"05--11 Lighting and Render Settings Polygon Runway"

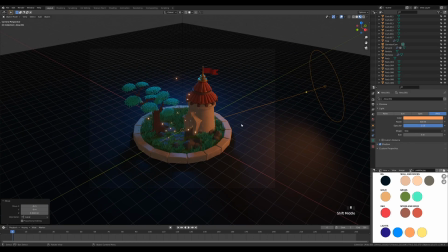495s
And I'm really starting to like this, and I think this is enough in terms of like ambient setting when it comes to area lights. We have that blue night sky light and a little bit of that orange ambience from the side, which suggests that maybe there's some like a bonfire burning next to it, or there's a watchtower with fires,
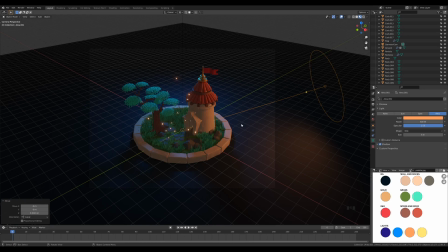515s
whatever you want, but there is some ambient light coming towards our scene, and that's enough basically, because we don't want any like strong sunlight and stuff like that. This is a night scene, so this is enough in terms of ambience.
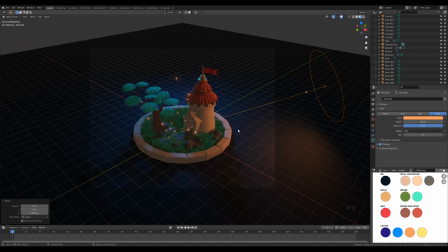528s
And to finish it, to mix it up a little bit better, I like to mix in a world color to blend those colors a little better, to give this like a coat of colored light that will kind of bring all together. So let's do that right now. Let's go to the world settings and we can play with the color.
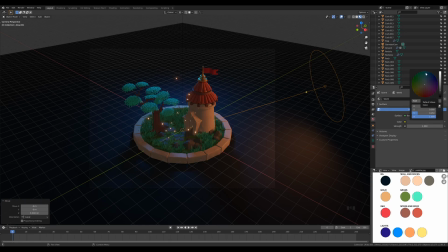547s
A lot of times I range this from kind of these blue cyanish colors to all the way to purple, somewhere here. Those are the colors that work best for me in terms of like world lighting. I didn't have a great results with like greenish or red tones.
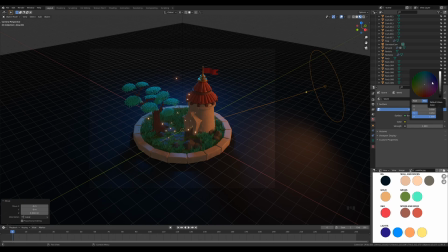565s
Might be useful in certain situations, you know, so always play with colors a little bit, explore that color wheel, but this works best for me.
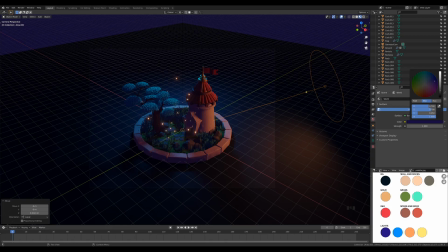574s
And right now I want that like a dark blue violet color here that will really fill our shadows with that violet dark blue light and blend these together in those nice gradients.
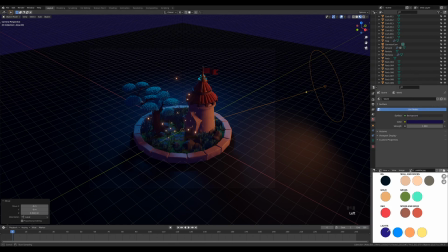588s
If you want the same result as I have, you can pick the color here. Even slight change of tone can do a really big difference. So I've spent a lot of time probably tweaking this color. That's why I'm gonna use it right here. So it's not easy, you know, to hit the color at first try.
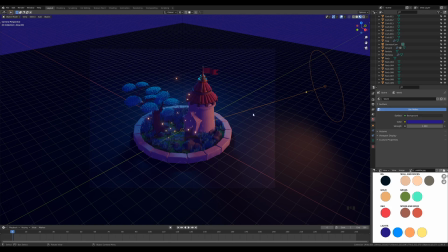609s
So you're welcome to use this one, or, you know, tweak this a little bit to find something better that works for you. So this is starting to look much better, but it's only like the default night ambience set around the object. It lights the scene nicely, but objects themselves need some better representations.
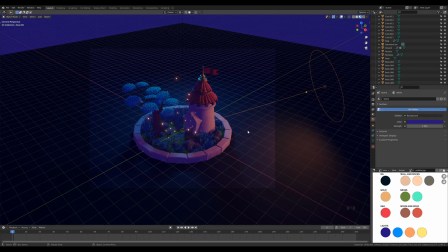628s
They're still like lost in the shadows and stuff like that. So we need to bring it up a little bit more. We need to emphasize some things like the entrance there. And the best thing to do is to use point lights here and there.
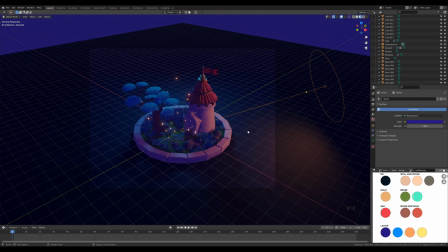642s
I really love this technique, and especially at the night scenes where you can just distribute the point lights around your scene and basically play a little bit of a hide and seek with the camera, where you hide some light so well that it creates ambience and the light and shadows you need
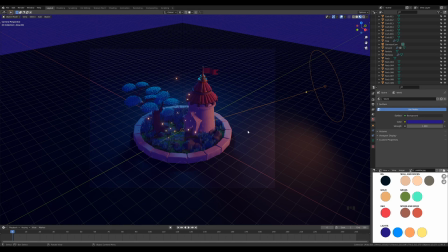660s
without like any notable source of the light. So it's a little bit of a painting with light. Basically, you just look at your scene, you can see what objects might need a little bit better lighting, and you try to come up with creative solution how to place that point light so you get the best results.
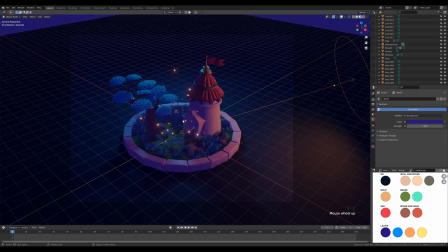679s
And I can see right away we'll need to place some point light in the entrance, and I would like to hide some light around the tree somewhere so we get a little bit more of that sculpted shape that we spend a lot of time on.
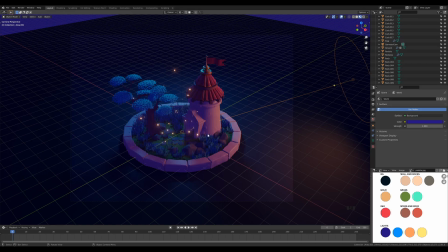695s
And I will probably want to emphasize the light from the side here. So let's start with the entrance. I think that's a good starting point, and that will probably be a very strong focal point of the whole composition, so it will be good to start there. So let's press Shift A and add a point light. Let's press G, Z and bring it up.
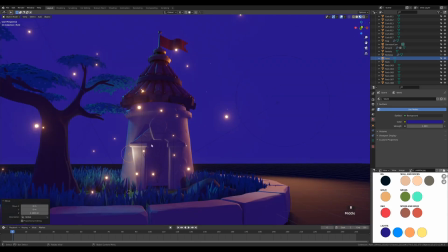714s
We can rotate a little bit. So I want to place this at the top, somewhere behind.
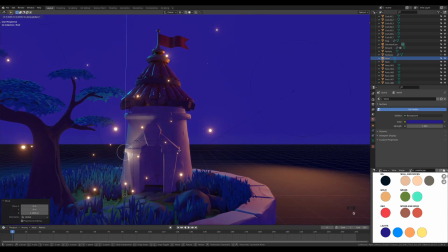720s
So again, we don't want the light source to be visible because there isn't any. We just want the light to be at that position where some light might be. So let's press G, then X and move it inside the entrance.
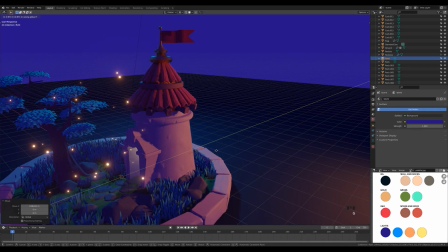734s
And now we'll move it inside like this, and maybe more towards the right.
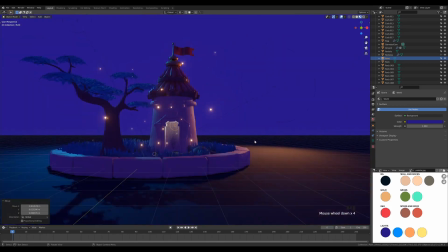743s
We'll see how the shadows behave.
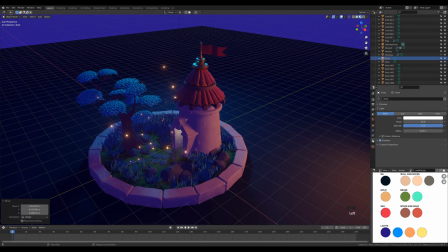745s
So to really see the difference now, we'll need to set up the light. So go to the object data properties, and first we'll need to pick up the color for our light. So let's click the color, eyedropper tool, and pick this orange light. And let's set this to something strong like 250. Let's confirm.
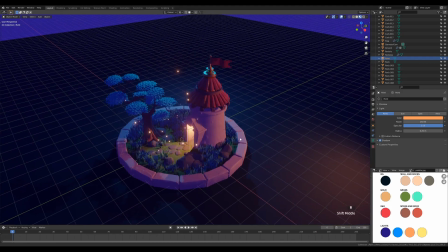764s
And this is something completely else right away. You can see how this defined our scene a little bit better.
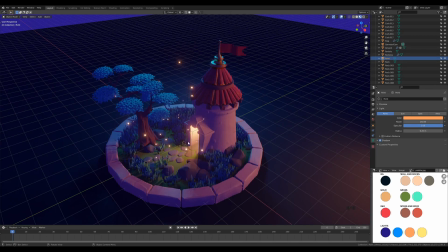770s
The entrance is now visible. The shape of the tower is a little bit better defined, and most of all, we are creating these nice shadows on the ground here, on those tiles, and on the structure of the tree as well.
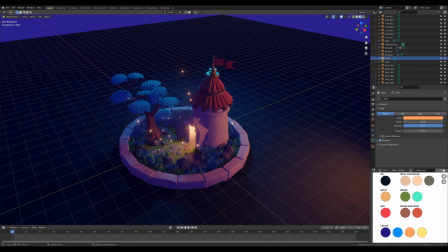784s
And now, to better see how that point light will behave on different positions, we can press G, then X, you know, and move it to the side a little bit, and you can see how you can define where it will actually shine.
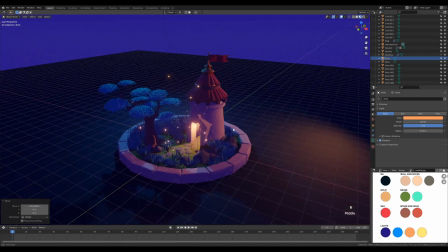800s
And I really like something like this. I think the position was great right away.
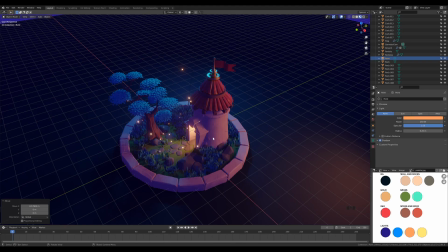808s
Maybe a little bit more towards that tree. Okay, and I want to leave this light with that small radius. I want this to be like the most sharp light on the scene. And now let's try to create some nicer lighting here on the side of the tower.
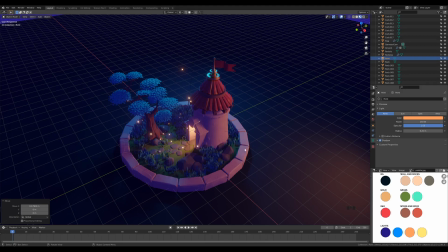826s
I really like that ambience, but I would like more rich gradient, maybe with a little bit of a yellow color. So let's press Shift A and let's add a point light, and we can press G,
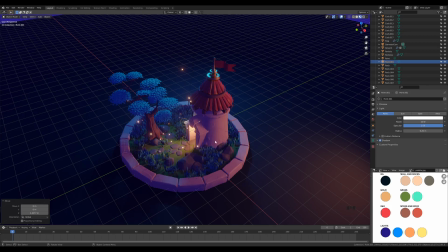839s
then Z to move it towards the middle of the tower, and let's press G, then Shift Z to move it somewhere here, and let's increase the radius to something like 1. We don't want this to be so sharp, and let's set this to 25.
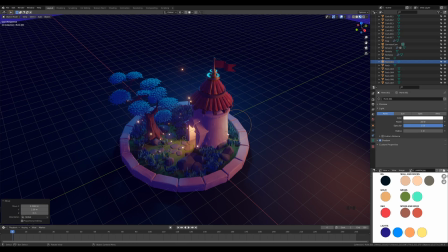854s
I don't want it to be very strong, but you can see how it kind of changes this gradient, adds a new color to that. So let's click the color and let's pick this more yellow light here. And this is what I'm talking about. It kind of just complements the area light there.
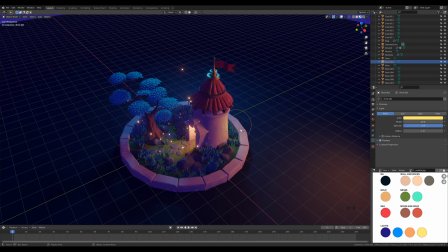870s
It paints the wall with the nice gradient without actually defining a really strong light that will be notable.
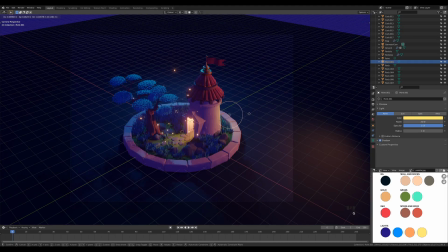879s
So I really like this. Let me check it from the side here, from the camera view, and you can, you know, move it around like this to find a little bit better angle or position that you really like. So something like this will be enough in my opinion.
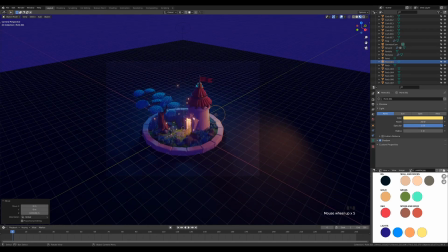894s
And if you zoom out, you can really see the gradient, how it better defined the rounded structure of the tower there.
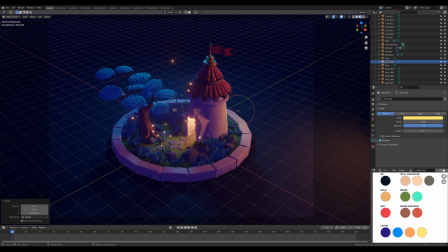902s
And I want to do the same treatment for the tree. As I was saying, I want to bring the structure a little bit more, and we did a good job on that with that point light from the entrance, but I want to add a little bit of a rim light there as well. So let's press Alt D to duplicate this light,
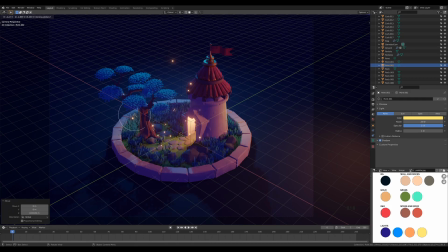920s
and let's press Shift Z and move it somewhere here behind the tree, and let's find some better position for that. So I'll probably position this a little bit further away from the tree and a little bit higher up, so it kind of sits behind those branches and hides there.
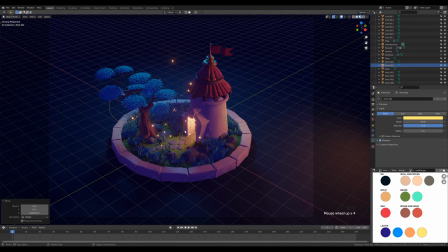939s
And now this doesn't look like much, but if you press H, you can see the difference, and Alt H, if you unhide it, it really better defines the structure. And it doesn't really matter that there is more light here, because we have the light from the entrance here anyway,
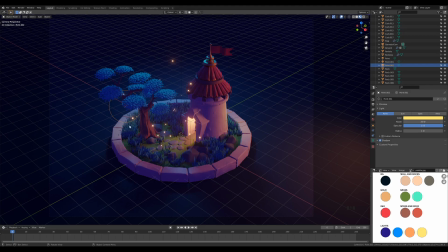956s
so this patch of light on the grass isn't that much of a problem here. And now I want to add one last point light that's behind the tower.
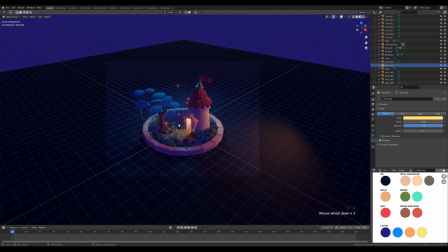966s
I really want to differentiate better between the objects in the scene. I want the tower to pop up more, to give it more of the rim light behind. And we can use the fact that this will be hidden behind our tower.
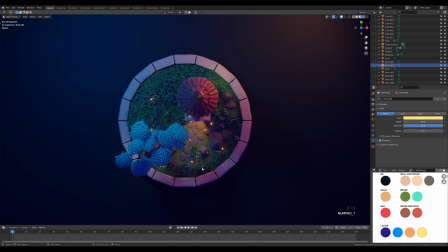980s
So let's look from the top by pressing number 7. Let's press Shift D and duplicate this here. I'm using Shift D right now because I want to change settings. Before, with these two lights, I want them to be the same.